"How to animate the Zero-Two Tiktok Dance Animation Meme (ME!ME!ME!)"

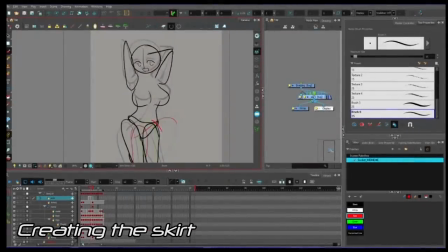496s
So the skirt probably deserves its own section of this tutorial because skirts are quite frankly very difficult to animate. The skirt is heavily a focus on this piece as well. So, I'm going to break down the process that I did to do this completely by eye, because, as stated before, we are trying to avoid tracing in this.
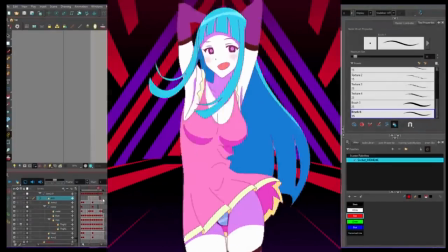515s
So let's take a look at the original again. We can see that the skirt kind of seems to have this revolving motion around her hips.
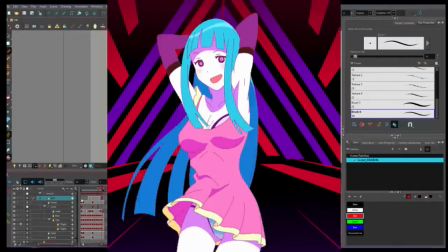522s
This is probably due to the pleating on the skirt.
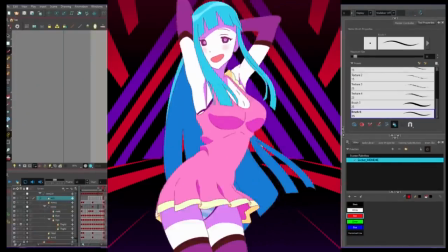525s
Instead of just being a normal mirrored movement where it's swinging back and forth, it's actually kind of revolving around her, and it looks really nice and really interesting.
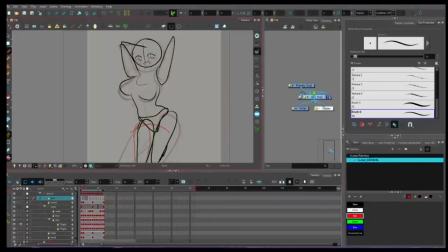533s
For Socket's skirt, however, the pleating isn't the same style so it probably wouldn't wind up doing that itself. This is all still helpful to look at so that way we can observe kind of how the skirt has drag and how it changes form as she moves up and down and left to right. A lot of people assume that to best animate a skirt you want to start with the hem. Sometimes this can work.
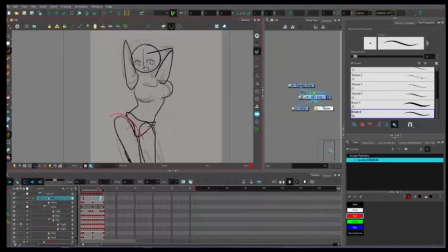553s
Personally I like to try and treat the skirt more as I do with hair and do strands on the far ends of the skirt on left and the right.
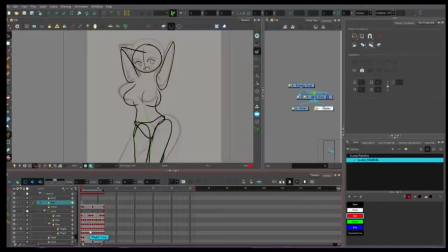561s
So I'm going to map out motions of where the edges of the skirt will go and try to keep them about the same length.
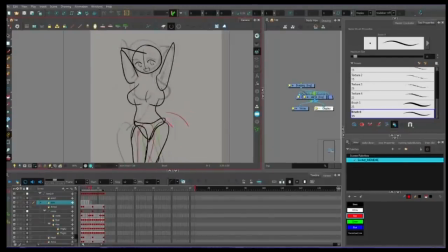569s
When I can get those down they'll look like tassels on the hips. I just need to make sure that they connect to the same point on every single frame onto the hips. And playing back it's a hell of a lot easier to see what the motion looks like when it's only two lines that I have to deal with rather than the entire thing all at once.
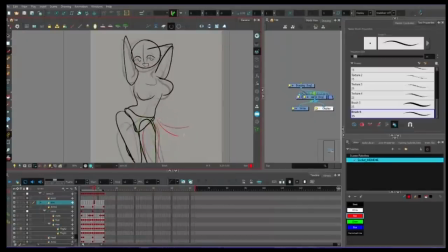586s
It's very helpful at this point to go back to the original and watch the motion that kind of goes on and just kind of look at how the skirt trails behind the original motions. Cloth has physics to it. It's going to lag behind. It's going to have inertia so that way when she comes back down, it's going to rise up and that's when it kind of gives you the little bit of a flash.
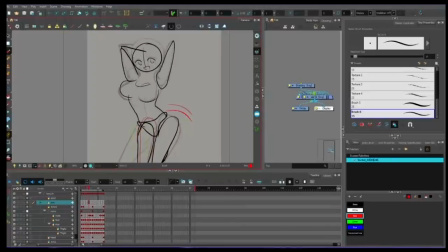605s
And then likewise, when she bounces back up and swings over to one side, the side where she's bouncing to is going to cling to her thigh a lot closer. When I have this all done, and it looks decent, then I can start drawing out the hem of the skirt, which I'm going to do in blue. So for me, the skirt is going to kind of flap up in a ping-ponging fashion.
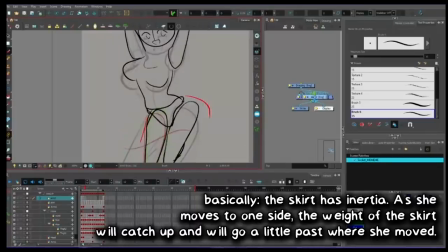625s
As she goes up and then back down, the side that she was moving to is going to rise up a little bit faster and sooner than the other side, and then that little lift will kind of carry over to the opposite side as she goes up again.
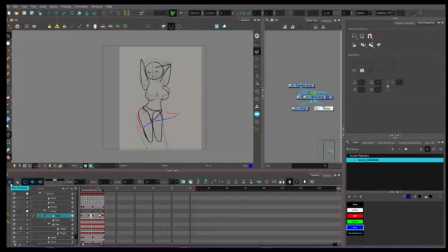638s
In the end, I wind up with something like this. This is honestly going to be the hardest part of animating this entire thing. So take it slow, use onion skinning if you can, and make sure that each frame looks consistent.
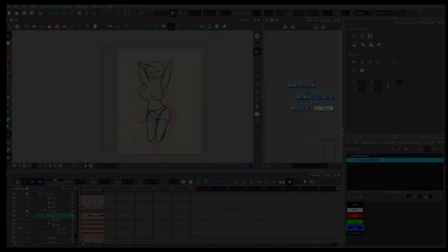651s
This is something that honestly has to be frame-by-framed even if you are a rig-based animator. So my base sketch, when done, looks like this.
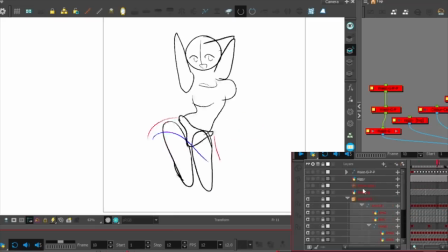660s
It's important that in this stage that I make any edits that I feel are necessary, because this is the sketching phase. This is meant to be loose and adaptable. This is easy for me to edit. The only thing I care about at the moment is making sure that this motion looks good.
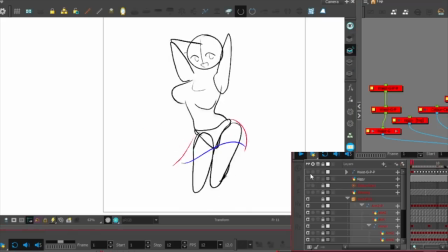675s
Not the art, the motion. That is the very important thing. And this is why this is also usable if you are a frame-by-frame animator.
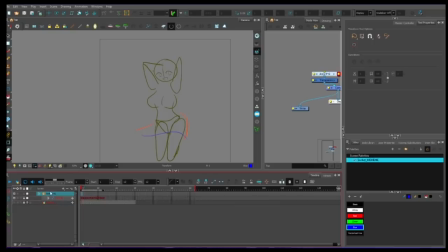682s
When I'm ready to start filling in everything and making the actual rig, or if I'm a frame-by-frame animator, I would start going over and drawing over everything.
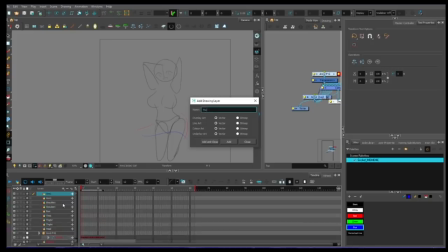691s
But that is when changes kind of become final because they are a lot harder to change at that point because
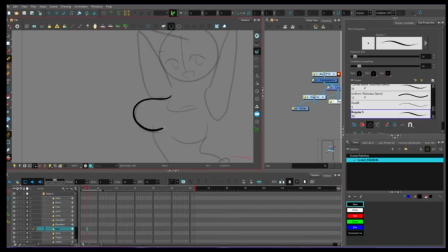696s
there's more dependencies and there's more detail going on and I have to start worrying about line weight and things like that.
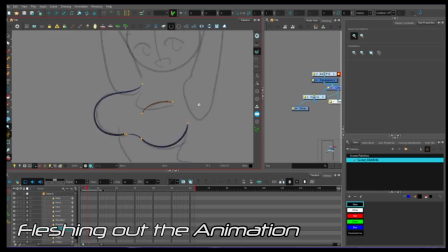702s
So, just like when I started, I'm going to begin by taking one frame and drawing out the components for every single part that I can possibly think of,
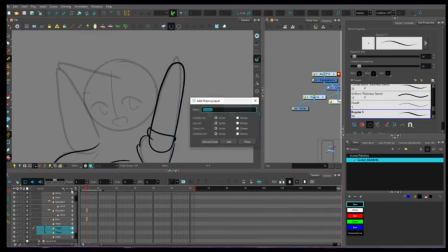711s
at least as far as anything moves on its own. Additionally, for the arms, I want to note that I am keeping the elbows and the shoulders separated.
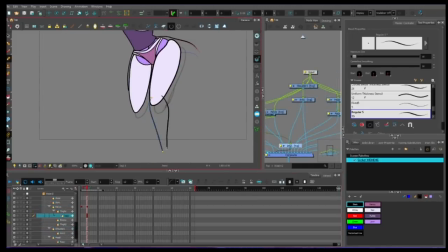720s
This way I can actually move those parts around. When I got one pose done, then I can start kind of going over and redoing the process that I did before.
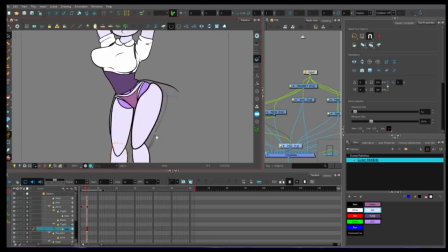728s
Keep in mind, again, this is just for rig-based stuff. If you're working in hand-drawn frame-by-frame, you'll still want to follow this process that is isolating different parts and just drawing and animating those and doing them one at a time,
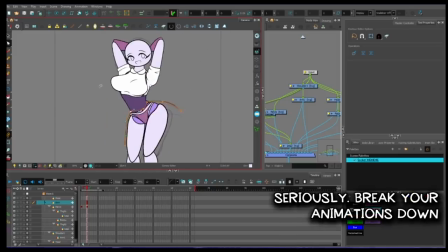743s
instead of doing the whole thing at once.